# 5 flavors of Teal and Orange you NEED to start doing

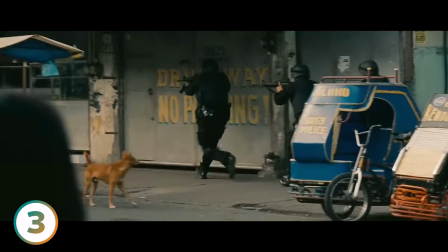It actually directs the spotlight to the talent, amplifying their performance, and making each emotion a compelling part of the narrative.
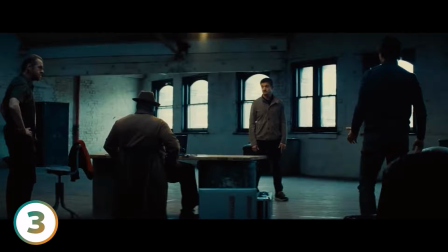To create it is a little trickier. There's a few more steps involved, but stick with me. It's something you can totally master.
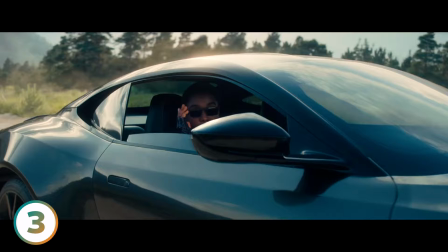Now, a key thing to keep in mind here is we're going to go aggressive with pushing teal into the entire tonal range, including the highlights.
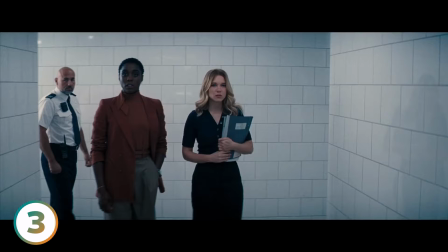So if the sun is out, it's going to give what should be warm daylight tones an unnatural cool look.
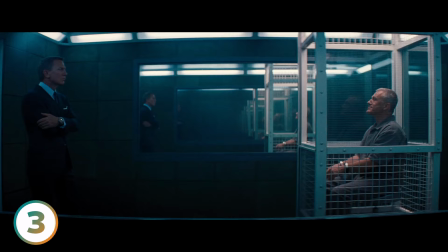So it's best suited for interior scenes or gray overcast days without warm daylight.
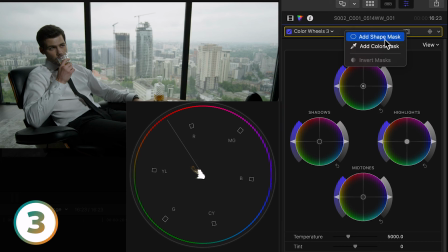Our example here is perfect because we actually have both and it's going to look sweet.
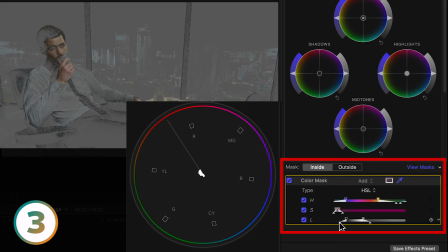First, to maximize skin tone separation, we'll qualify our skin tones, refine the key and jump to the outside of the mask.
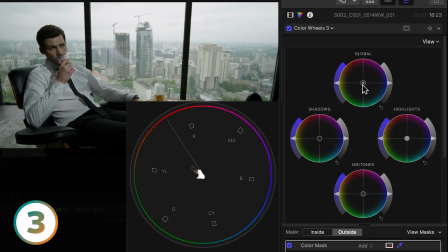Next, in the outside mask, which is everything but the skin tones, we're going to push teal into the entire tone range with the offset control keeping our eye on the vectorscope as we create color contrast with the skin.
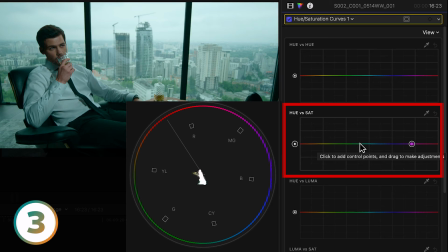Now it's time to make these elements pop. Using the Hue vs Sat curve, we'll boost the color in both the teal and the skin tones. I prefer a bit more density in the till, so using the Hue vs. Luma Curve, I'll set the points for till and pull down to give it rich depth.
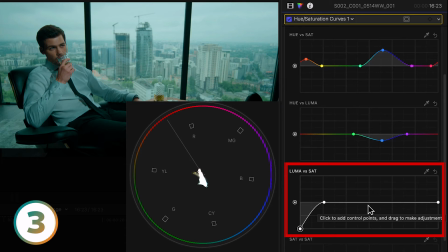Finally, to finesse things, we'll go to the Luma vs. Sat Curve and pull the till out of the shadows so we have clean blacks.
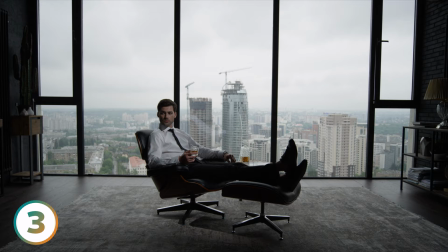And it's optional but not required, you can do the same to the highlights so you have clean whites. Here's the before and after.
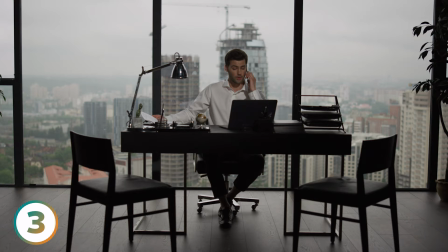Mmm, that is one clean look. Use this if you want to bring your talent to the forefront in such a way that shouts top-tier production.
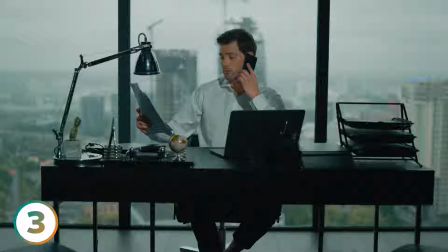Use it to extreme or as a subtle effect to give it a more interesting cinematic visual. Now, you might be asking, just how many variants of teal and orange can there possibly be? Well, we've been working with complementary colors of teal and orange up until this point, but what if we got a little inventive? Consider this. What if we were to split the teal, moving it into a split complementary color scheme.
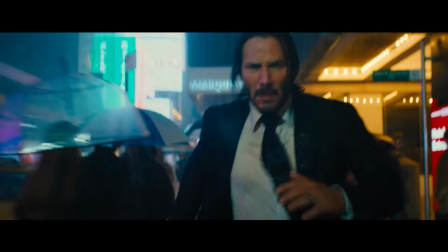This not only expands our color palette, but also boosts color separation in a visually engaging way.
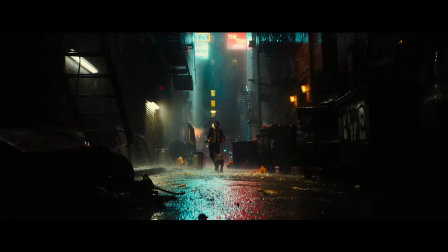Take, for instance, the electrifying world of John Wick. The hyper-stylized palette didn't just happen by sticking to the conventional teal and orange palette.
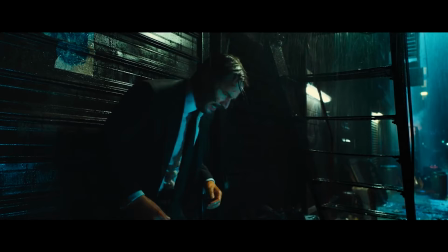It called for a more nuanced approach to color theory, fragmenting the teal into shades of blue and green to create a more layered, visually compelling narrative. Intrigued? And let's dive into this fascinating approach I call split complementary teal and orange.
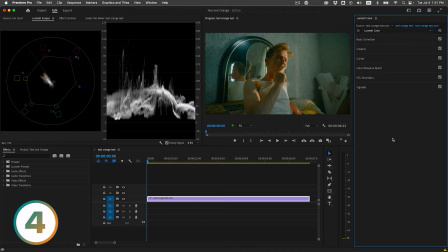We'll start with a clip that already has the spy thriller teal and orange and we'll build on top of it.
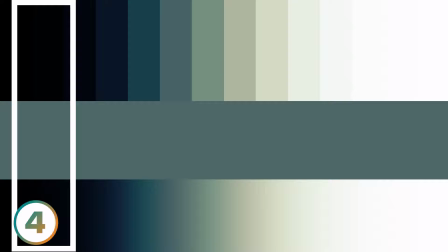Let's begin with visualizing our objective using a gradient ramp. Picture this, as you glide from left to right we start with pure black in our deepest shadows,
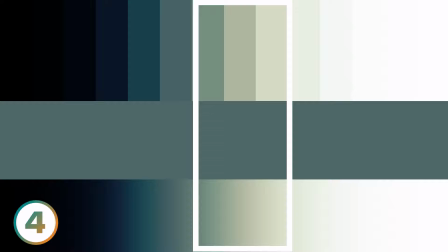transition into blue, then teal and finally a touch of green as we climb the tonal range.
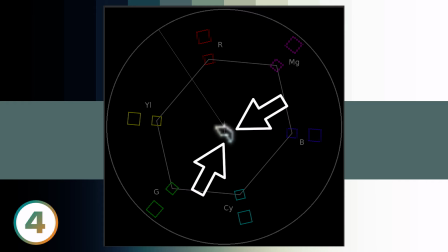This creates the separation or that split in the undertones like you can see here in vectorscope.
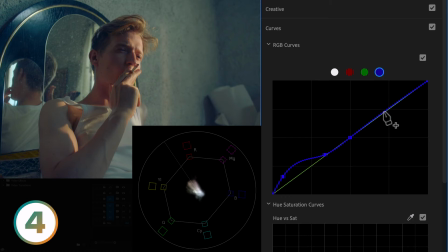Now to achieve this, we'll start by elevating the blue curve just a notch furthest to the left. Next, slightly lower the red curve to the right of blue and add the tiniest bump in the green to the right of red.
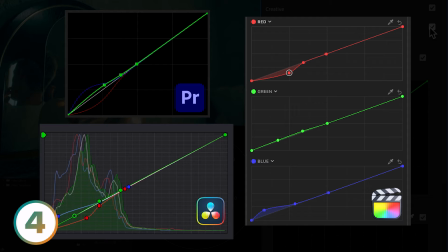Each adjustment and where the point is plays a critical role in crafting the look in the undertones so be sure to copy this.
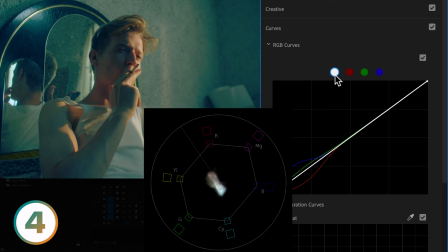Let's now see it applied to the clip. A quick toggle on and off of the adjustment highlights the color separation in the vectorscope.
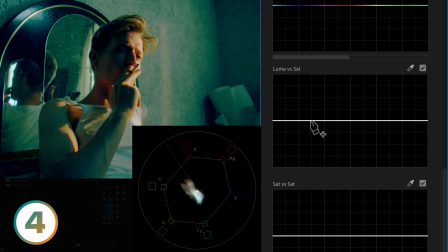All that's left is to add some contrast with an S-curve and clean up the shadows and highlights with a Lumiverse Sat curve.
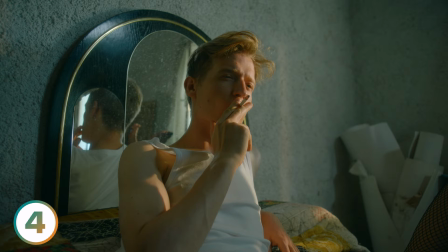A little can go a long way so if you find the look too intense, consider dialing back the overall intensity look on an adjustment layer or as a compound node. This look is highly stylized so if you're after a richer palette that goes beyond the Milk and Toast Till and Orange then consider this for a visually striking look that sets your work apart. Now onto the final flavor of Teal & Orange, the enhanced art direction Teal & Orange. Rather than forcefully injecting teal and orange to the tonal range with the color controls, we seek harmony with the existing art direction and try to enhance or amplify it.